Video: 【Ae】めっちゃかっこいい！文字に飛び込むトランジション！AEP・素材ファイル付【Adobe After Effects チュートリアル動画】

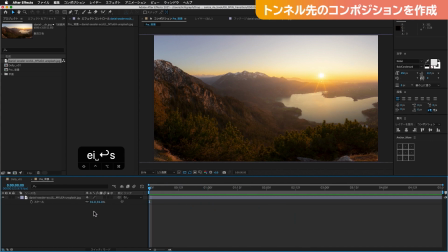(11:50)
画面いっぱいいっぱいにしておきますプリコンプにしておくと
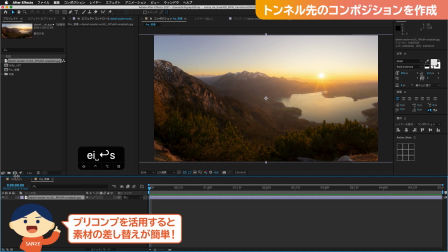(11:55)
中の写真とかを切り替えたりするのも非常に簡単なので
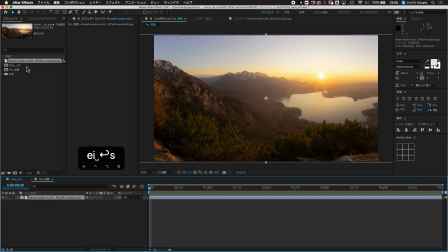(11:58)
今回はこういった感じで作りましたはいでは大元のメインコンプであるドリーンに戻ります
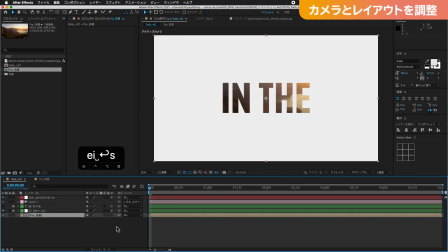(12:05)
はいではこの中にプリコンプを入れたいと思います奥の方に背景が置かれました3Dレイヤーになってないのでチェックしますで奥の方にZ軸で持っていきたいと思いますグググっとトンネル通り抜けたところでグググっと
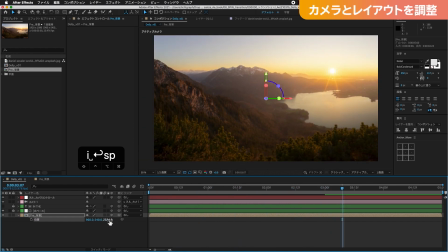(12:21)
まだまだ全然奥になってるのが足りない感じがするので
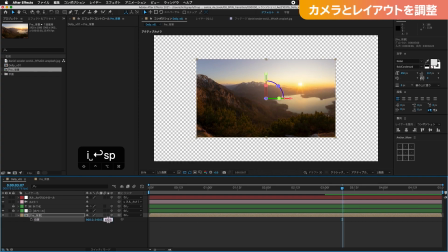(12:26)
今回奥行き1万にしましょう1万でんでんでんでんと
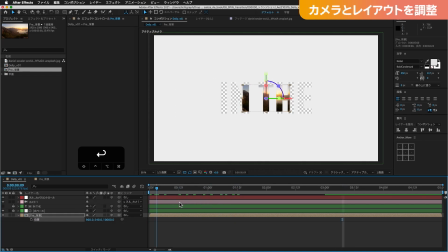(12:31)
奥行き1万にしましたすごく奥の方に背景があって
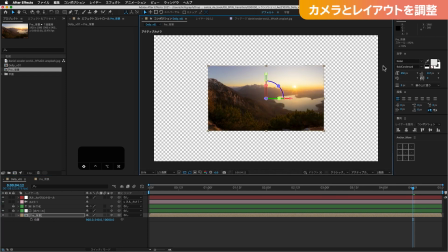(12:37)
そこに飛び込んでいくとで見てみますと背景小さいのでぐーっと大きくしておきましょうぐーっとスケールで大きくしていきます
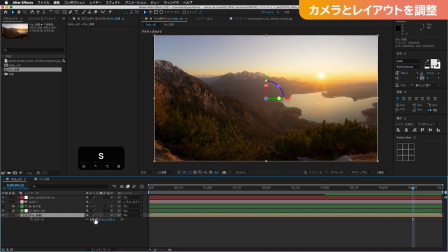(12:46)
今手動でやりましたがスケールが大きくなってるのが分かると思います
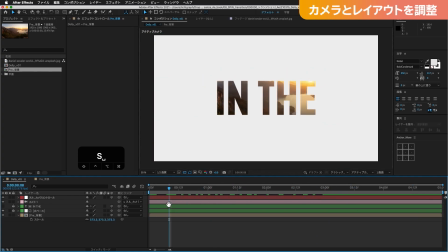(12:52)
ギュッとこの世界に飛び込んでいく動きが
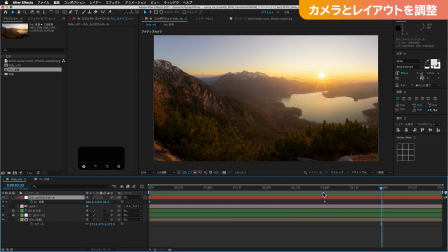(12:57)
少しずつできてきましたで、カメラの移動幅もう少し、もう気持ち欲しいのでグーッとカメラのツッコミを
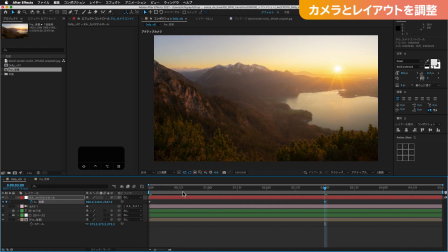(13:06)
もうちょっといきたいと思います2500ぐらいにしておきましょうか
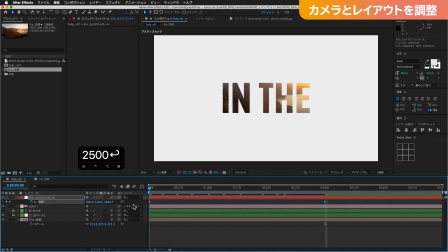(13:11)
カメラのツッコミ2500ぐらいの移動感を作って約5000ぐらい動いてるって感じですねはい
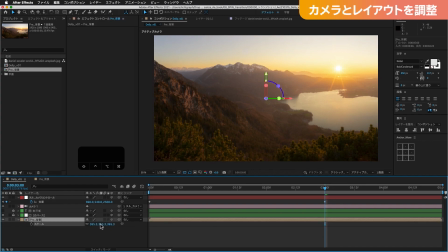(13:20)
で、ちょっと逆に、画面がもったいないので、
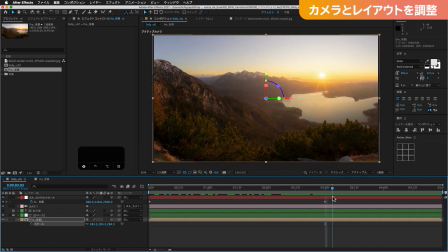(13:26)
もうちょいギリギリまで攻めたいと思います。このぐらいにしておきましょうか。移動し終わった時に、広めの映像の方が綺麗に見えるので、
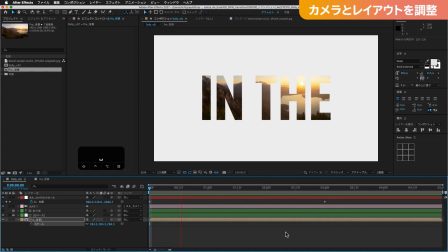(13:35)
こうしておきます。再生してみます。はい、こんな感じですね。
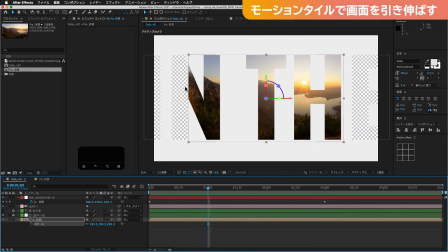(13:42)
ただ、この状態の時に、画面が見切れてるのが分かってしまうので、
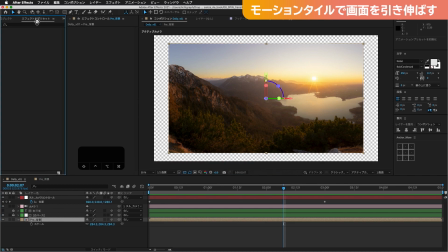(13:49)
画面を増殖させたいと思いますエフェクトのモーションタイルを使いますモーションタイルというエフェクトはめちゃめちゃ優秀なエフェクトでして
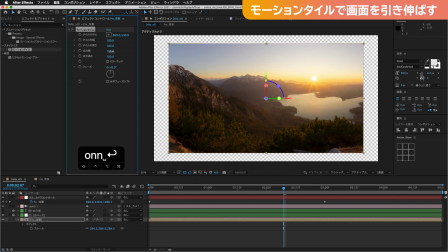(14:03)
この背景に適応しますこのエフェクトはこの画面を複製して伸ばしてくれるんですよね
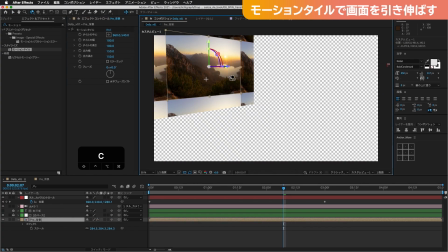(14:11)
こんな感じで150ずつぐらいにしておきましょうかカスタムビューで見てみるとこんな感じでタイルのように伸ばしてくれるんですね
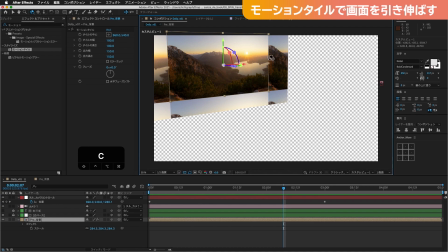(14:19)
ただ今切れ目と切れ目の境目が分かりやすいのでミラーエッジにしておきますそうするとこういった感じで
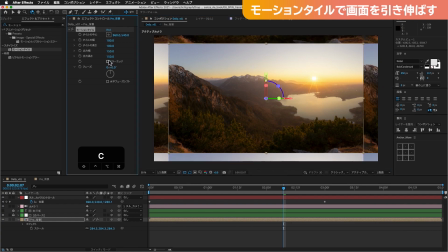(14:30)
鏡のように分かりますかねこういった感じでタイリングされている状態からミラーエッジにすると
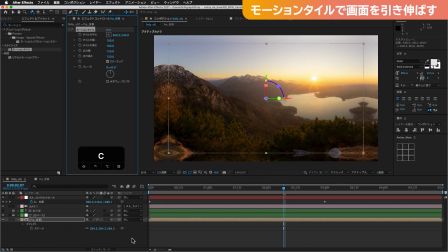(14:38)
鏡のように反転させるのでパッと見バレないっていう感じになります
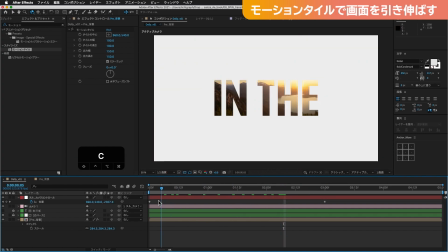(14:42)
厳密に言うとちょっと謎の反射に見えてはいるんですがこれ後でモーションブラーをかけたり
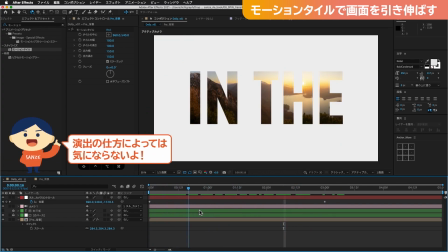(14:49)
カメラに動きを換気をつけていくので
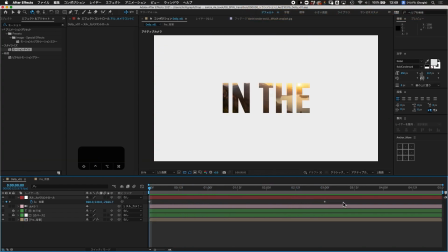(14:53)
ほとんど目立たなくなりますではですねカメラに換気をつけていきたいので
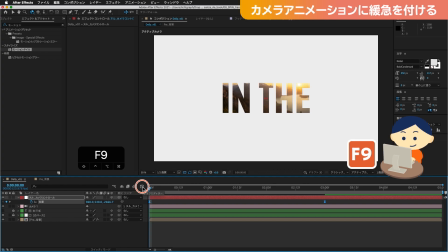(14:58)
リニアのキーフレーム選択してF9を押しますこの後はグラフエディターを使ってアニメーションに換気をつけていきます
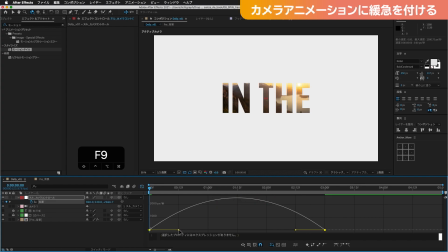(15:06)
このちょうど1秒半のあたりで山が大きくなるようにしましょうギューとこうやってハンドルをギューと今回は速度グラフを使ってやっていってますこんな感じギューっとギューっとこうやっていきますね
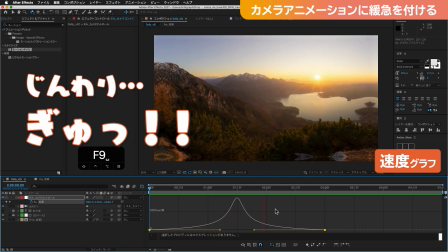(15:20)
そうするとじんわりてギュッと緩急のある動きになったのが分かると思います
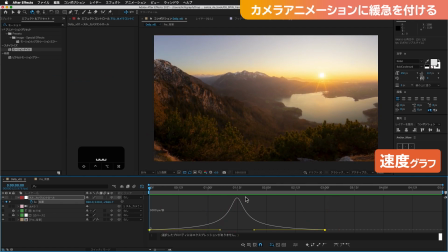(15:27)
じんわりギュッこんな感じですね3秒間かけてじんわり寄ってちょうどこのトンネルを通過するあたりが早くて通過した後はゆっくり止まるといったような動きになっているのが分かると思います
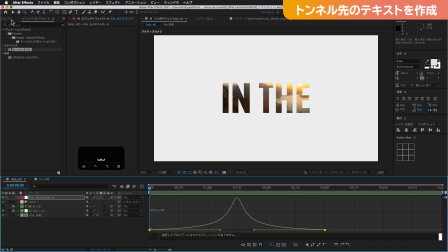(15:43)
はい、では奥の文字も作っていきましょう新規からテキストマウンテンズを作りましょう